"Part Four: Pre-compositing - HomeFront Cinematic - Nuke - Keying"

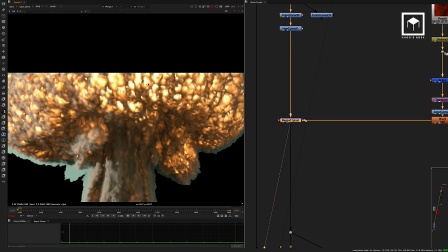20:30 It's just on the top here, and this is just a little detail just to get it to look like it's more alive.
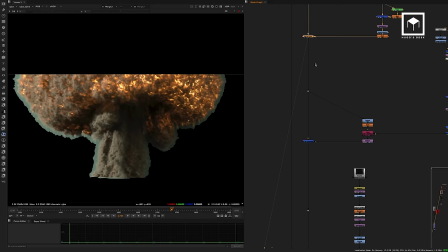20:37 You see, you just get this extra layer of fire on top, which is quite cool.
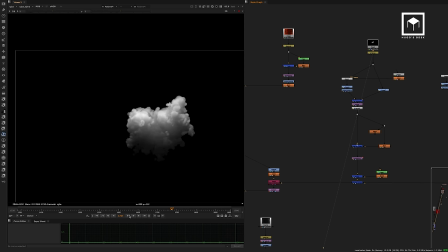20:42 Then there, we have yet another piece of stock. This is a piece of smoke that was retimed.
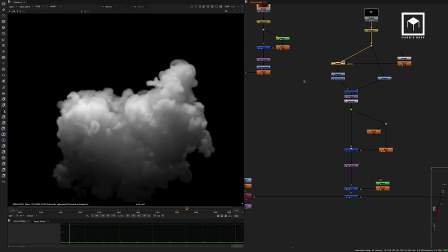20:49 We're all big fans of stock footage as you guys know has a bit of a displacement applied to it so this is a glass displacement um the
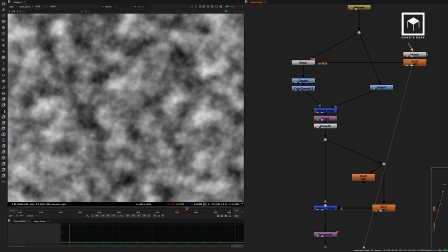20:57 glass displacement is a note from nookipedia i really recommend you to use this glass displacement uh we basically use the noise pattern uh blurred it a
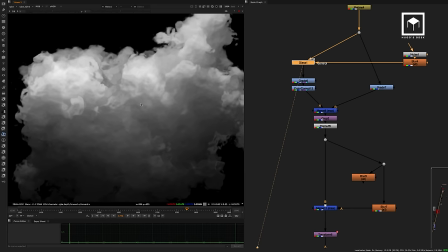21:05 bit use the glass displacement just to make the smoke look more like smoke really it makes makes it look more like it's a wispy smoke um instead
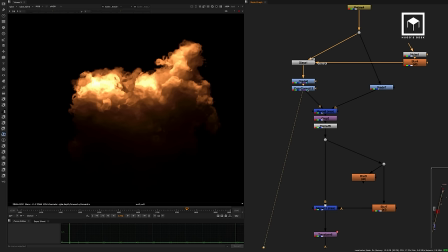21:14 of a soft smoke then that get this gets merged with some color correction some heavy color correction get it look like more red especially rather on the bottom area and then some extra color corrections look at like it's fire that all gets merged up it all gets maxed out with a glow using a blur
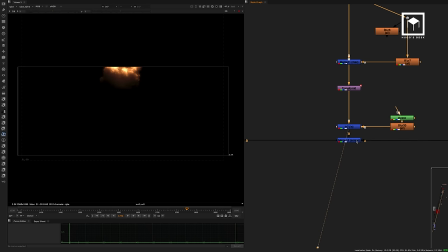21:33 gets of course transformed into place which is the top area gets
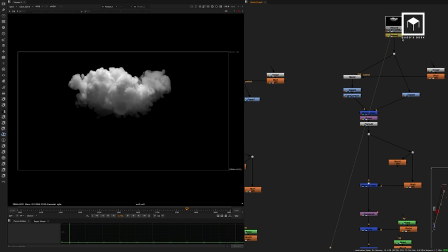21:37 rotoscoped a little bit gets screened on top with more exactly one more so on this side exactly the same thing.
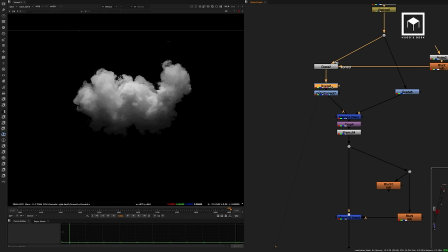21:45 We have a retimed stock footage, then gets denoised with a glass displacement, gets color corrected, color corrected.
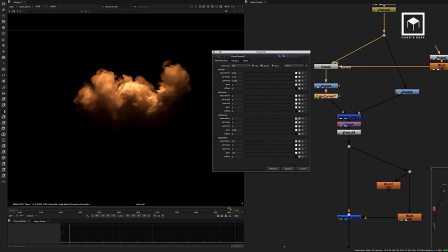21:54 So this is basically a lift in again, getting color correction, going a color correction to actually the saturated,
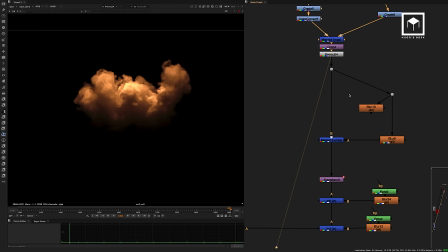22:01 a bit of contrast and less gamma, gets maxed in, pre-multiplied, and then it gets blurred with a glow,
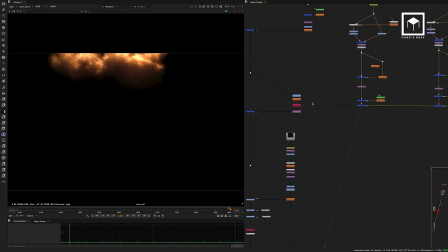22:08 transformed and rotoed and get merged with the other one that was already made then it
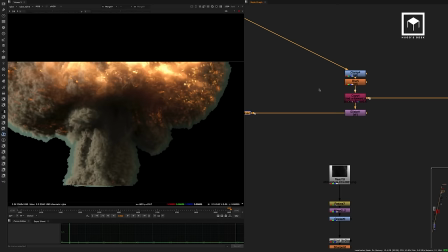22:13 gets merged on top and basically you get this you get like a really hot explosion
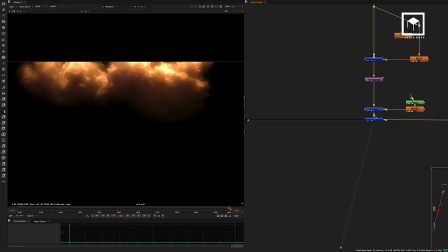22:19 on the top and that's completely done by using like i said these two elements now these two elements are not just uh
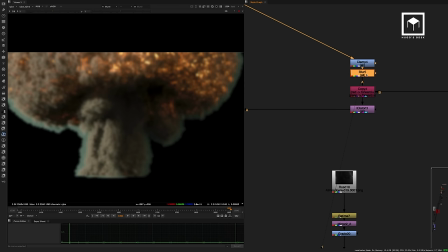22:28 layers but they're also i distorted by the red and green channel of the actual explosion with a blur and that gives you just
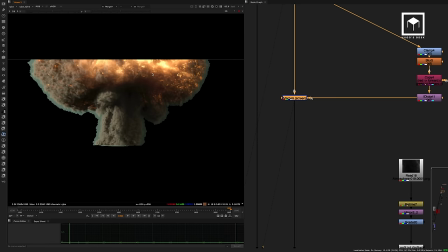22:36 a feeling that is actually placed here and then it gets merged on top and again just gives it a bit more life then we have more stuff we have this
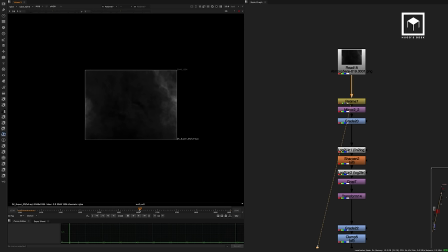22:44 piece of debris this piece this piece of stock footage basically is literally just some smoke
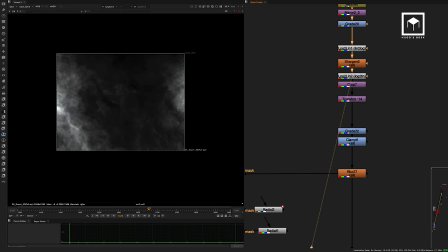22:50 um gets mirrored graded gets sharpened as well gets transformed
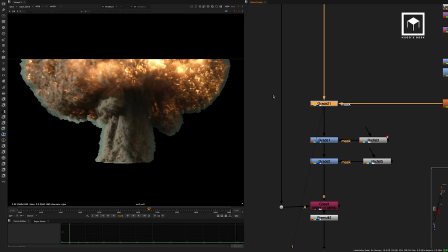22:57 graded and clamped blurred and then masked into the shot so basically just
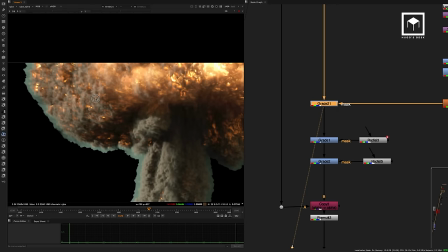23:03 kills the edges so that it doesn't look like it's so and so even then it
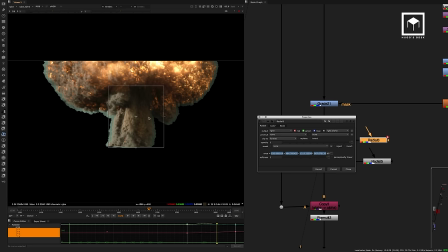23:09 gets graded with a ramp so basically there's a radial
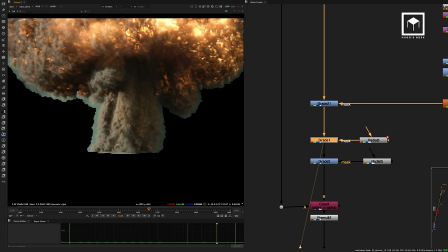23:13 mask here because the inner explosion was very dark so it was just like lifted up so we can get this kind of light going on here then it gets
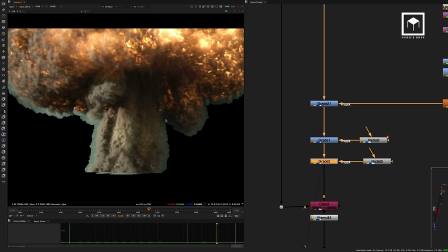23:23 even more lit up by another radial on the lower section this is as you guys people have followed my channel you know very well that I tend to you know we all tend to both me and one tend to do
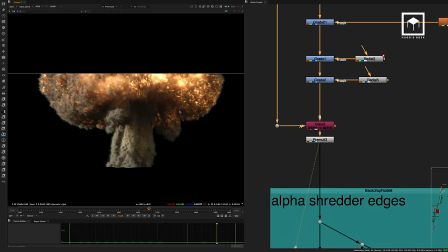23:35 a lot of composting on top of the CG it's a great way instead of actually going to 3d and changing all these things this finally gets pre-multiplied
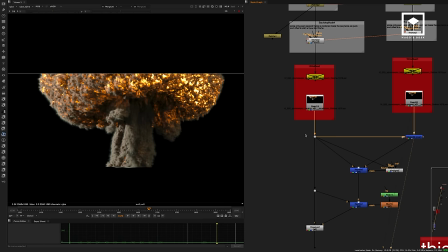23:42 so this is now our new fire just to give you an idea of how it used to look you know this is how it looked originally so if I
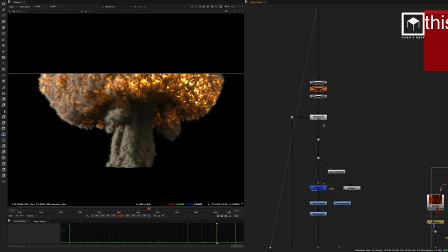23:49 merge them both that's how the fire looks like um after it gets dissolved it gets a bit nicer because it's merged between Then it's even better with some kind of color correction, of course.
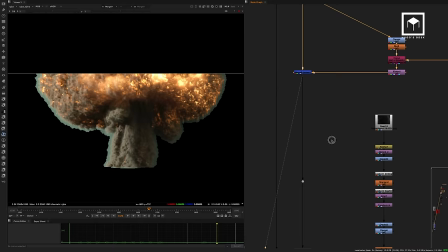24:02 Gets even better with some layering of some stock footage of fire in the middle. Gets even better with a lot of fire on the top with some displacement.
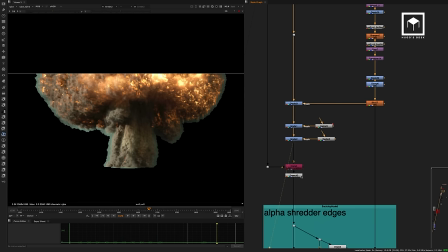24:11 And, of course, then some cutting of the edges, some extra color correction, and voila.
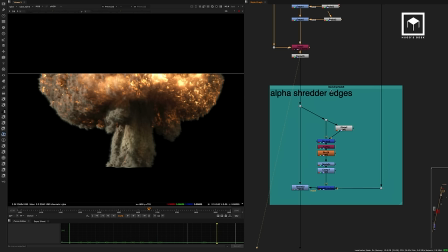24:18 That is our new explosion. A lot of work done in comp instead of having to go back to Houdini to do all those things.
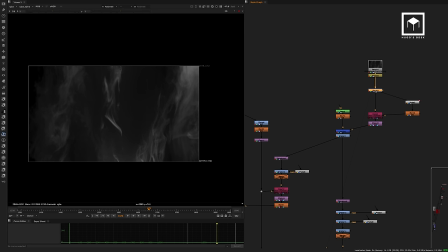24:25 Then we have even more elements. This is basically another element of smoke.
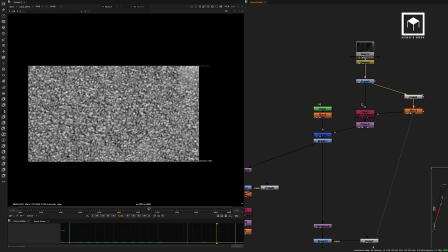24:31 Gets graded, denoised, and eye distorted. The eye distortion is happening from a blurred version of a noise.
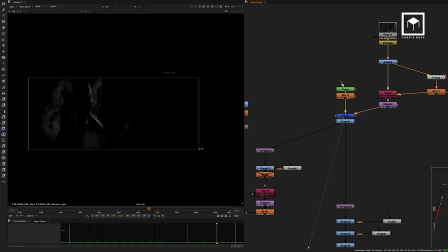24:40 So a noise pattern gets blurred, goes into the channel of forward, and it gets distorted on top. then this goes in and it gives you just these kind of like smoky things that go in this is the same deal here we pick up the mushroom blur it crop it use it as a
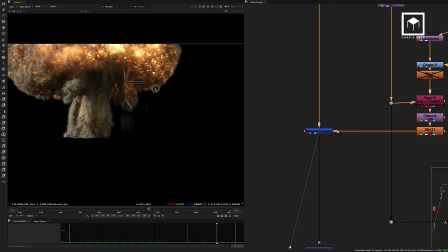24:56 displacement layer with a copy node i distort it to get this kind of stuff we get these kind of fringes of lines of smoke gets
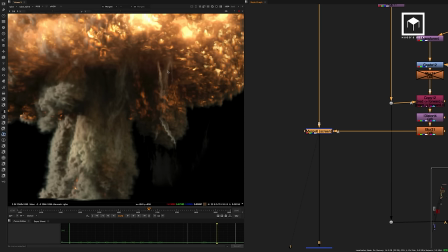25:04 blurred a little bit and then it gets merged on top and this literally just gives you this sense that the explosion has lifted up so much and now
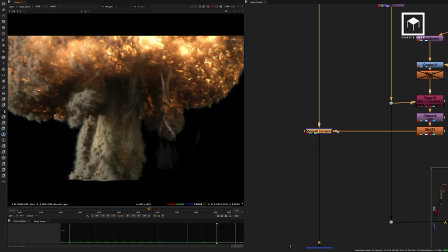25:12 you have some kind of smoky effects coming down. It's very common if you look at stock footage of explosions of nuclear explosions.
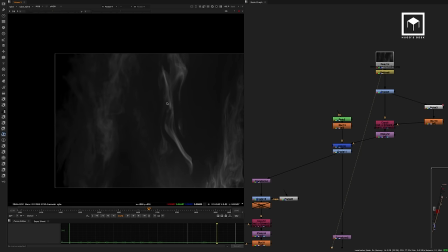25:20 You kind of see always these debris coming down. And again, this was all done just by using a piece of stock footage smoke. Never underestimate the power of stock footage. With a lot of love and a lot of compositing, a lot of displacements and blurs and rotos,
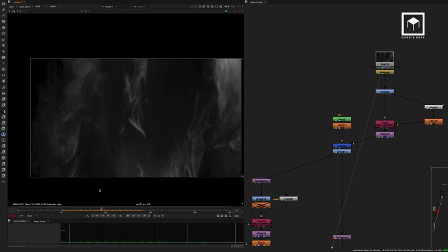25:34 you can get stock footage to look amazing and sometimes even better than CG. So as you can see here, we have a lot of smoky feeling.
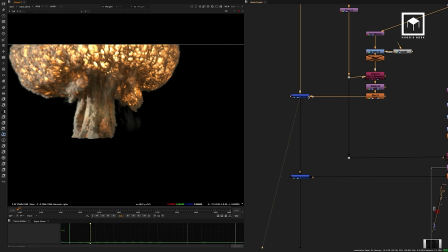25:48 Now this all goes in, gets merged on that side, like I said, and then of course we get merged on the other side.
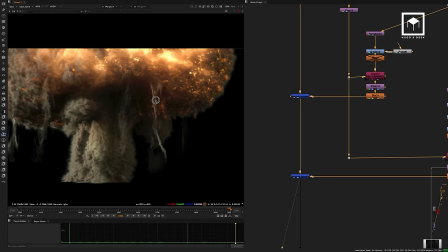25:55 So now we have this side and that side,
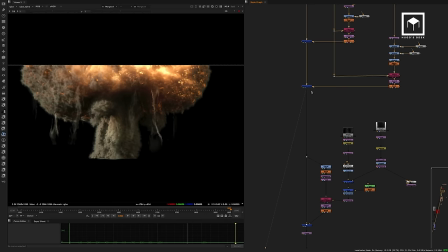25:57 and it just gives it that feel of momentum magnitude because you get all these kind of smoky things coming down your way.
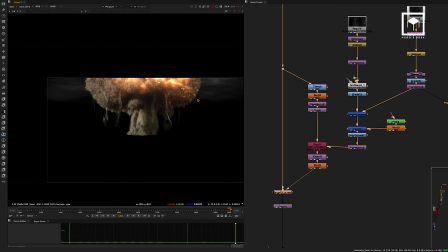26:07 Even more now here. So this is the same kind of deal. You can see it's another side here, but basically it's the top area.
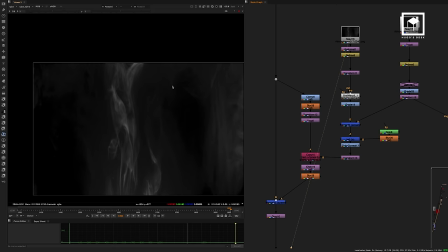26:14 So if you think about it, they have a big mushroom on the top there. So it's done the same kind of way.
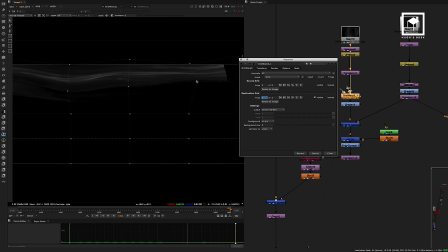26:20 We have the smoke stock footage. It gets retimed. It gets gripped warped, so it's actually on the top using a grid warp.
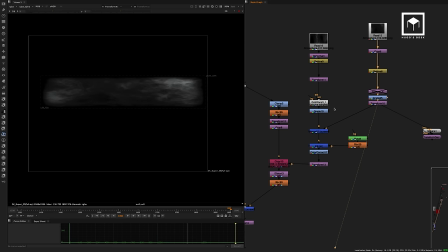26:28 It gets a bit graded. There's some more atmospherics happening here on this side. That gets retimed as well. That gets transformed as well. and basically we screen that on top and now we have the kind of atmospheric layer on top there then that gets merged and cut
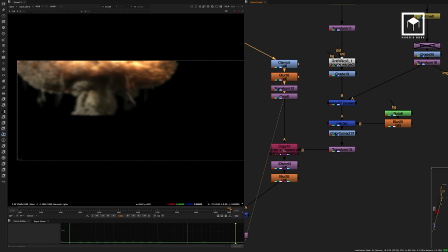26:47 we color correct a little bit transformed again use the original footage
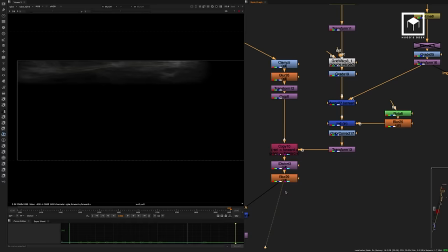26:53 as the layer of distortion as a red green forward uv distort that so that we get the smoke to be distorted, a blitz blurred gets merged on top.
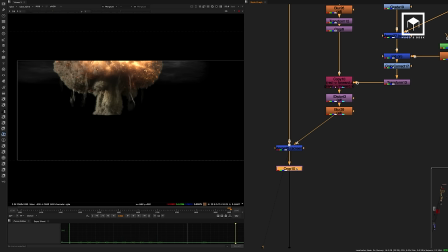27:04 And now we have like an atmospheric, almost like top fog for the cloud.
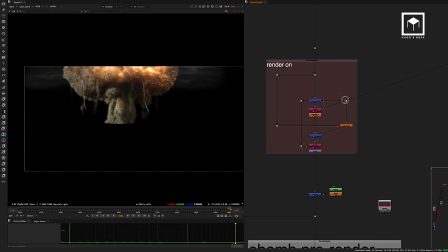27:10 And of course, a crop box, because merging all of this made the bounding box go to almost 3K. And then basically we now have here the rest of the smoke on the side. So this is the final, well, the pre-comped mushroom.
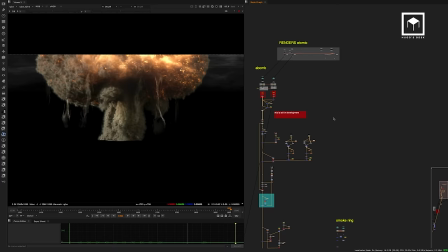27:26 And now let's go to this side here and talk about the actual smoke ring, which is the bottom area here.
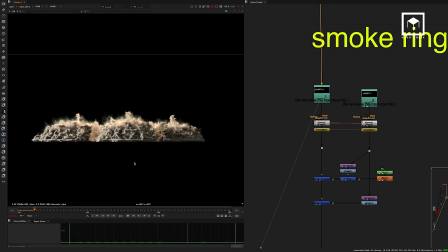27:34 So the smoke was, again, coming from Odini, and same kind of deal, really. We, again, rendered, one Brockhaus rendered it, he rendered it a bit faster as well, and then we basically slowed it down.
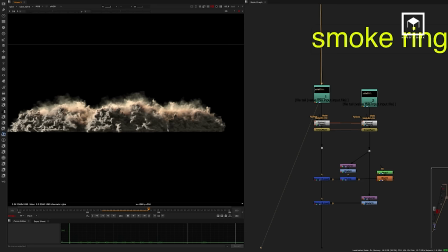27:48 So this is the main layer of smoke particles, the simulation system, a very nice simulation system especially with the top smoke here almost looks like this kind of mushroom coming towards us then there's a second one which is a bit more fluid so we have like a smoky one a wispy one and
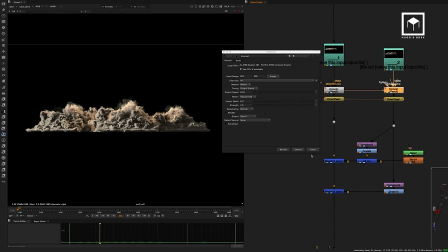28:06 a less wispy one they basically get slowed down they are slowed down on the same speed as you saw before they get also time offset of course so they can fit the sequence once you see them at that kind of speed as you can see they get really slowed down and again the
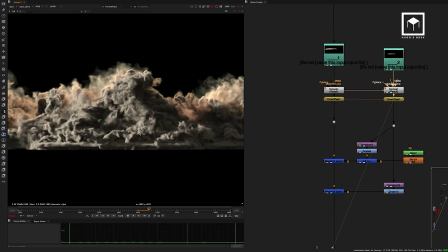28:22 slow motion and the artifacting of the motion-based interpolation really helps the render because it makes it look more realistic, makes it look more like a fluid pyro cloud of smoke.
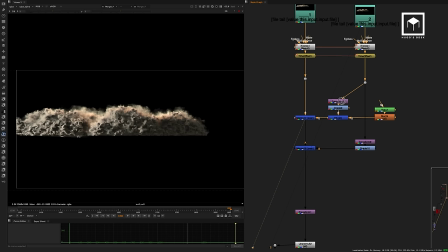28:37 They get merged together, basically using a bit of a roto shape on one of the sides. Basically, you put in with one with the roto and then the merge.